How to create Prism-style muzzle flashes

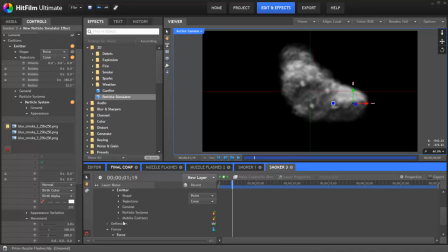[16:38]
So we want to go into the emitters, emitter, particle systems, and then you'll find the lifetime property. This is really important. So we go into this, and then we go to the alpha section.
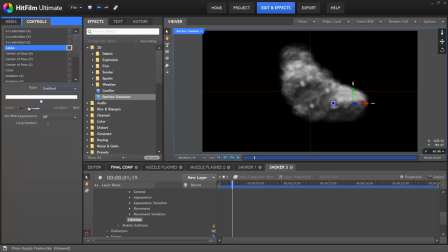[16:51]
We'll change the type to gradient. Now if we were to put a white color down on the left, a black color on the right, all of our textures will slowly go more transparent. And this can work well, but we're actually going to change something here.
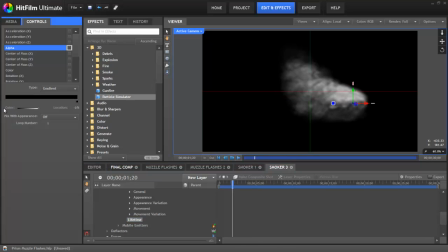[17:09]
We're going to delete the white tab, and then mix with appearance, we're going to change to first keyframe. And this means that while they will always go transparent over time, it will use the initial birth property from the appearance or appearance variation.
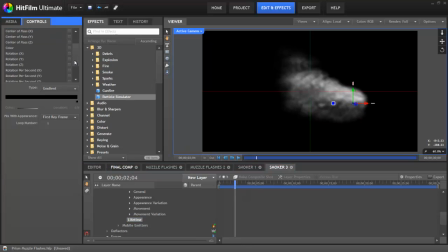[17:29]
The next thing we want to do is make the smoke slow down over time. So we need to go to speed, and then in that graph we're going to select the second preset, the downwards slanting line. At the depth we want the smoke to be completely stopped, so the speed of 0,
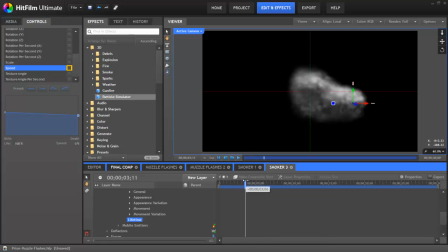[17:45]
but this means it's kind of a stumpy smoke, so we actually want it to come out faster, like it's been shot out of a gun. So we need to go to the birth speed and increase that. That's much better.
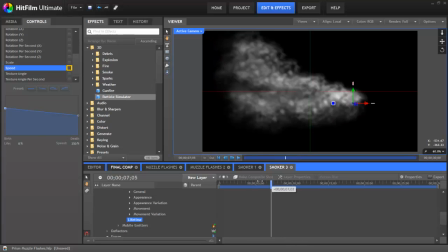[17:59]
Now all we need to do now is add some variation to make this look far more realistic.
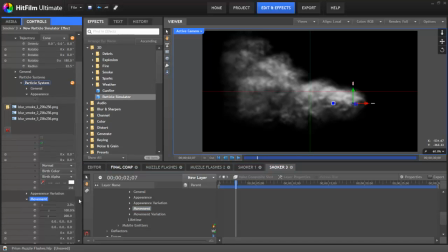[18:05]
So for instance, in the movement variation, we can make things live or have different speeds, but we'll make the scale larger,
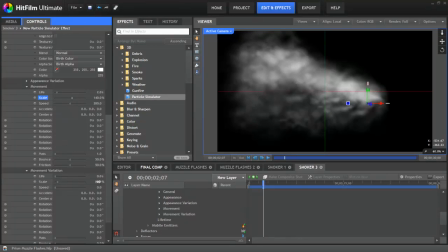[18:16]
both in variation and in movement, and that will make them all a little less even. We'll make the life variation half a second and maybe reduce our life a little bit.
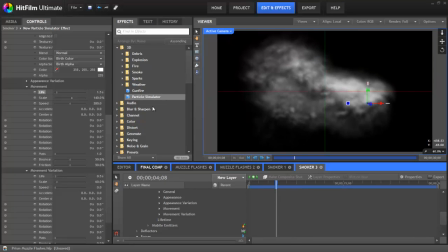[18:29]
That's looking much better. They die at different times then. The next thing we can do is increase the alpha variation. And that's helping. But I think the whole thing really
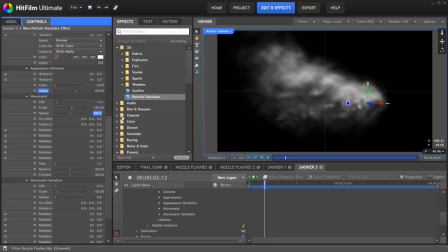[18:46]
needs to slow down a little bit and have more variation in the speed. Looking much better. But very solid, perhaps. I think the next thing we could do is just reduce down the overall alpha quite a bit.
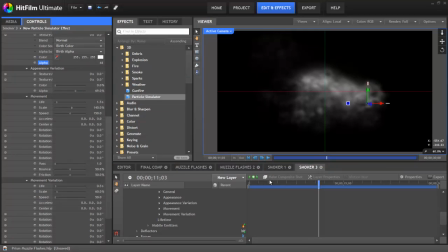[19:05]
Okay, that's looking much more like the smoke we created before.
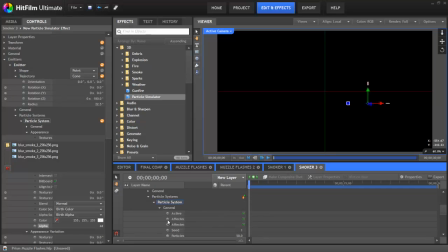[19:13]
The only other thing we need to do is make it a puff of smoke rather than everlasting smoke. So we need to go to General, Particles, and set a keyframe. Let's set this to 500. And then just a few frames later, set it to 0.
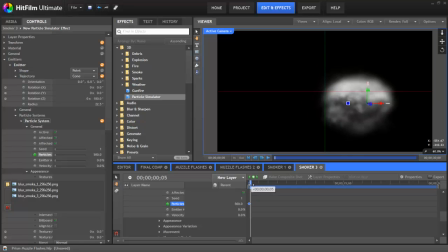[19:26]
So this gives us a small puff of smoke. What we actually want is for the smoke to already exist before the effect starts. That sounds strange, but if we go all the way up here to the general section,
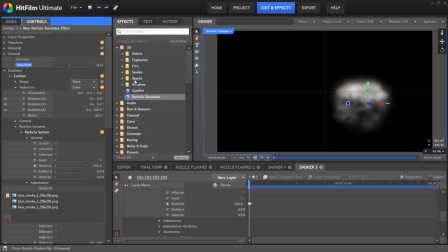[19:42]
then to time shift and put in minus 0.1, then we have a real puff of smoke that then disappears.
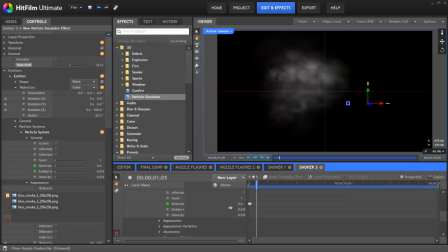[19:50]
So you can create a very realistic puff of smoke. What I did for the other part of smoke was, well, I
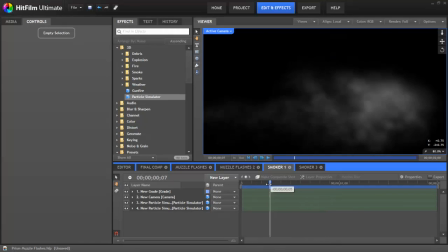[19:57]
got rid of the force altogether, so it came out in a straight line. I made the cone radius much smaller, so it really wasn't spreading out at all.
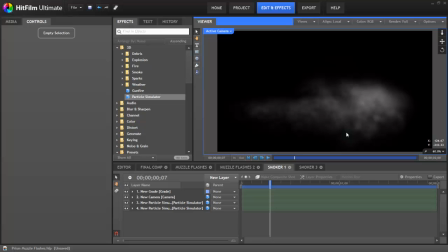[20:05]
I made it come out faster, and then I reduced the amount of smoke. And this will create something ideal to then composite back into your scene.
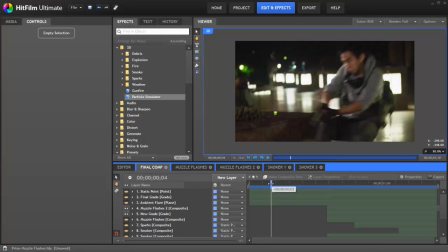[20:15]
Now, the important thing about the smoke is, unlike the muzzle flash, it's going to last for more than one frame.
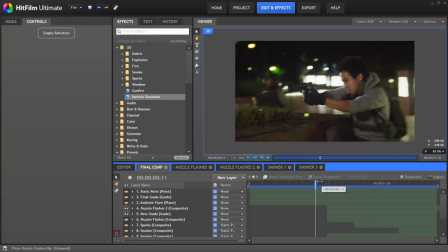[20:20]
So it needs to look like it's part of the scene, and that requires it to move with the scene, especially here where we have a camera move. The way that we do that is to track a static point in the scene. Now, 2D point tracking is coming along really well, and we will be adding it into a big update to the software in the future.
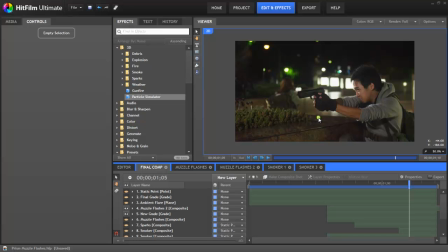[20:38]
But for now, for something like this, it's very, very simple to just animate it by hand.